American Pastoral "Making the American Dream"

So I had a suit built for our only scene in the 40s, and it was a very key scene. I had a sort of blue suit for the 50s, late 50s, that I also was able to use in some of the 60s scenes, a grey suit, which was more of a sort of 60s suit,
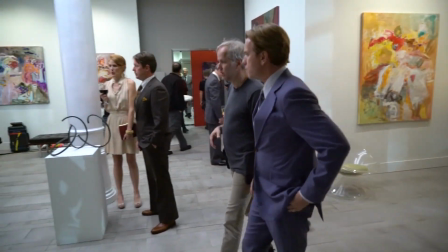(8:30)
and then there was a 70s suit for the art gallery scene at the end.
I like the hair in this period.
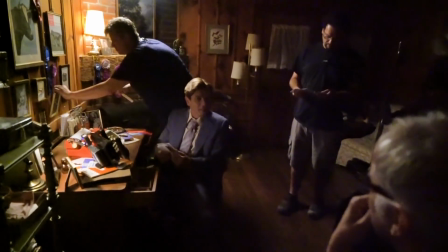(8:35) 70s? Yeah, I think it's a good change. I didn't see that before, but that's really...
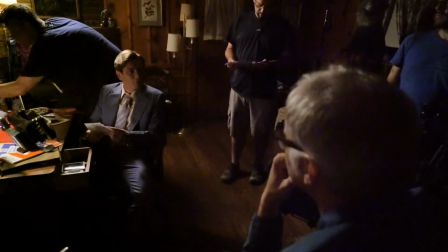(8:40) Yeah, we haven't done it before. This is the first 70s scene. Yeah, no.
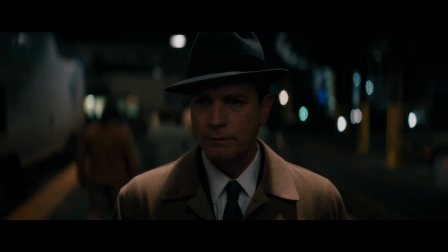(8:43)
And the rest was done with clothes that she'd pulled from vintage clothes shops, and she put together this incredible wardrobe. I did go away with quite a few of my hats, but they're beautiful. And they were sort of built to fit my head, so fair enough.
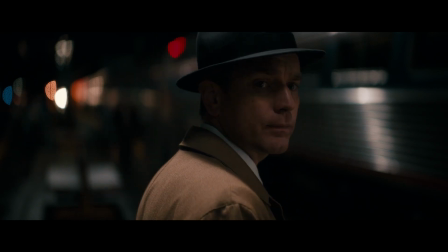(8:59)
Ewan took every single hat. You can't direct your first film and steal a few hats, you know.
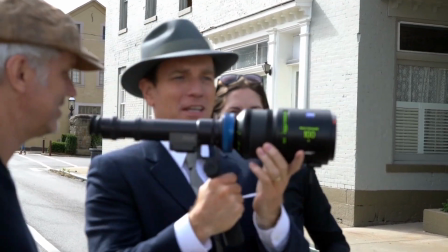(9:05)
When can you steal a few hats? I loved how much he loved his hats, and I love Ewan. He's just like one of the greatest human beings I've ever met. So the fact that it makes him happy and he's gonna wear them, that's also very important too. For Dawn, the wardrobe is really important to her character because she and the Swede had to represent this kind of like golden couple.
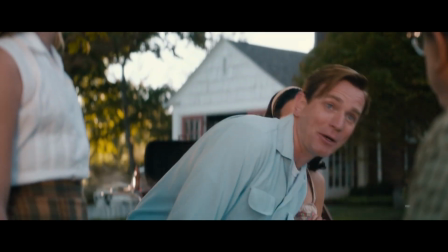(9:29) This is America. Newark is in America.
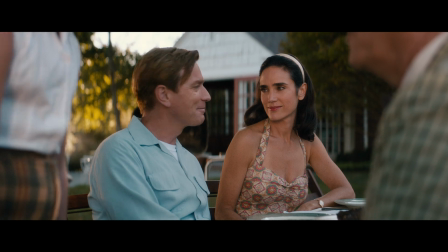(9:33)
When we really introduce them and their family, things are good and everything's good with her, and she's this farm girl,
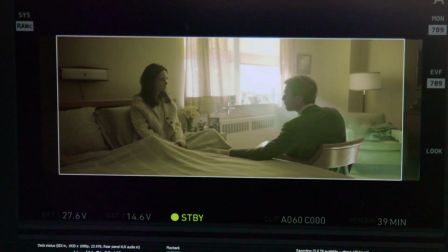(9:39)
and there was a big transition because as things begin to deteriorate, she's completely drained when you see her in the sanatorium.
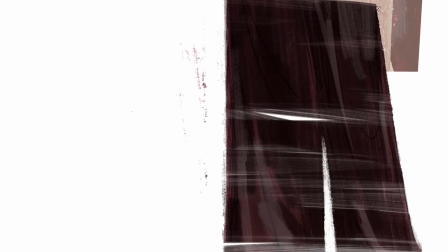(9:45)
All the color's been taken out, but we put the color back in post-facelift,
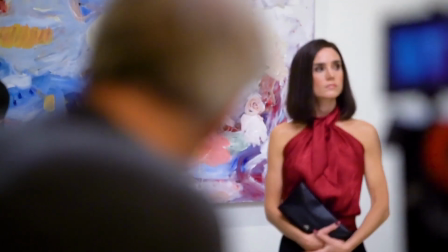(9:50)
and she's the only one that we allowed to have colors.
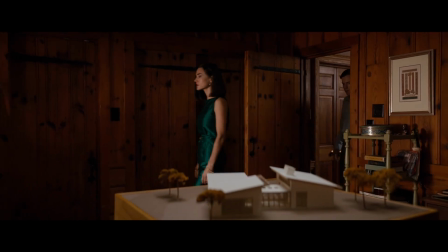(9:55)
And these colors that we used on her, they were angrier, like richer colors that we wouldn't see her wearing in the 50s.
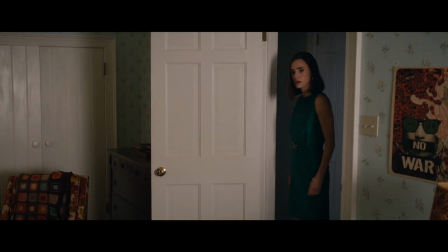(10:02)
How do you capture that in the changing periods without it taking you out of the story? And I think that she handled that really beautifully.
Miserable prick. Mary, stop.
Mary, that's a, that was a wild character to sort of represent. Mary disappears after the bombing, and when we see her next, she has become a Jane.
You wear a veil to do no harm to the organisms in the air. I renounce all sexual pleasure with either gods or men, all taking of anything not given.
The mask that she wore was a big deal, and it couldn't have happened easier.
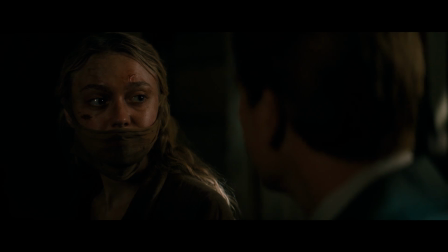(10:41)
When I had Dakota in for a quick fitting in Los Angeles, we just sort of were messing around with pantyhose and the way that it sat on her face, and we made some of them a little dirty.
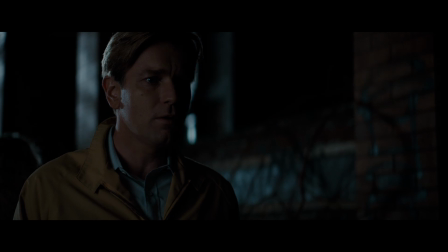(10:52)
There was something about making her look vulnerable and cold.
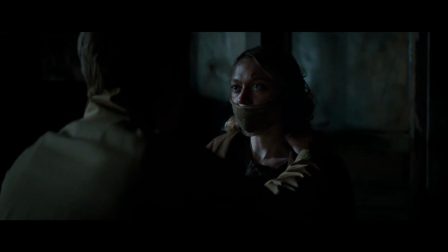(10:57) Daddy, how much suffering do you want?
Dakota was a little bit of like vintage shops.
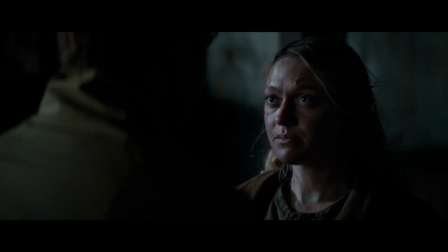(11:02)
The Jane look was, it was kind of from maybe some Salvation Army.
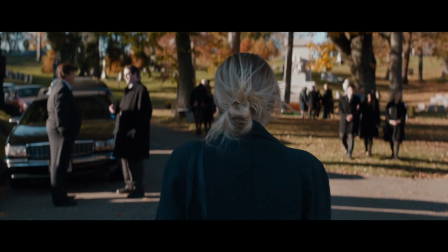(11:07)
And then the funeral we were able to find some pieces at a Goodwill, Salvation Army.
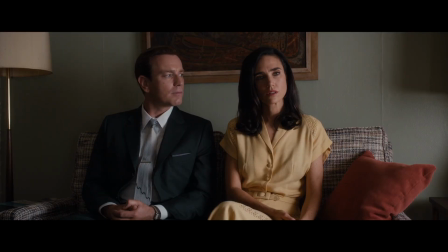(11:12) The beautiful Miss New Jersey mother for winning the handsome father. This is about our looks?
Jennifer Connely had 35 costume changes. Ewan had 45. I welcomed the challenge.
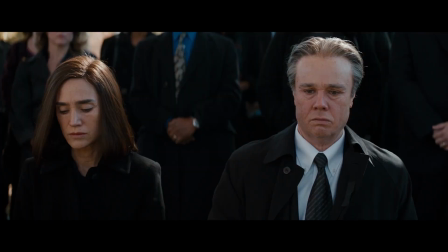(11:29)
I mean, I think that's what, as a costume designer, why projects like this are so amazing and once in a lifetime. The creative collaboration was incredibly satisfying and exhilarating.
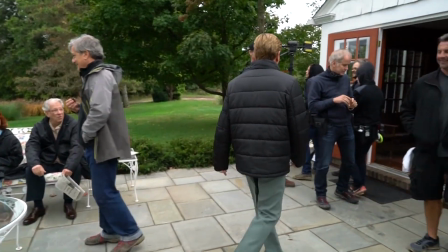(11:40)
When you start talking with these amazing people, talented people,
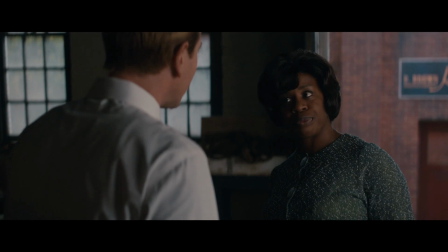(11:44)
about how you see the film and everyone's input, and then out of it comes something that's greater than all of our ideas.
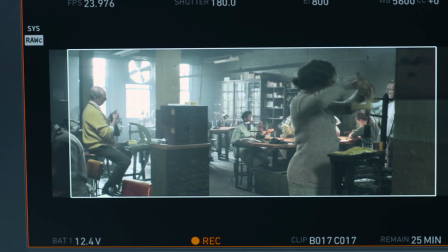(11:51)
It's an amazing thing to see.
Nothing wrong with that little girl. Her mind goes too fast for her tongue, that's all.
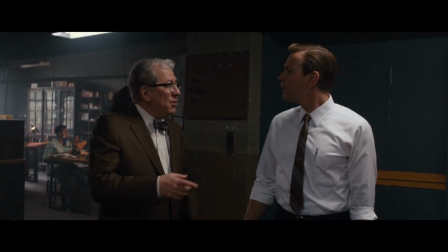(11:58) There, I just saved you the money you're going to give to the shrink, because that's all there is to it. We just want to help her, Dad.
The novel explores, I suppose, the death of something, and the death is maybe of the American dream,
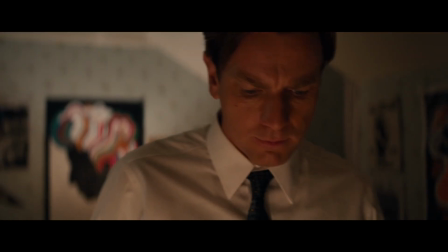(12:11)
of the post-war American experience, the destruction of that by the 60s, by Vietnam.
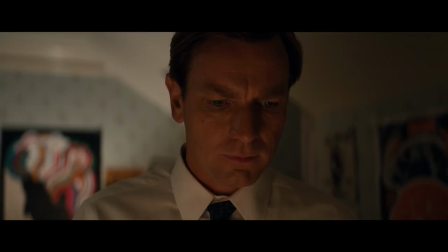(12:17)
So I've always just taken it very simply as that.
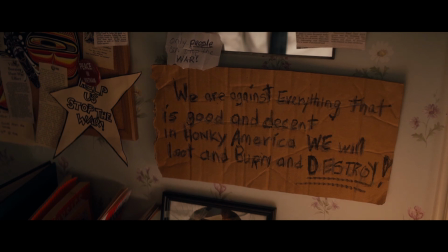(12:20)
This is the American dream we're exploring, and what happened to it.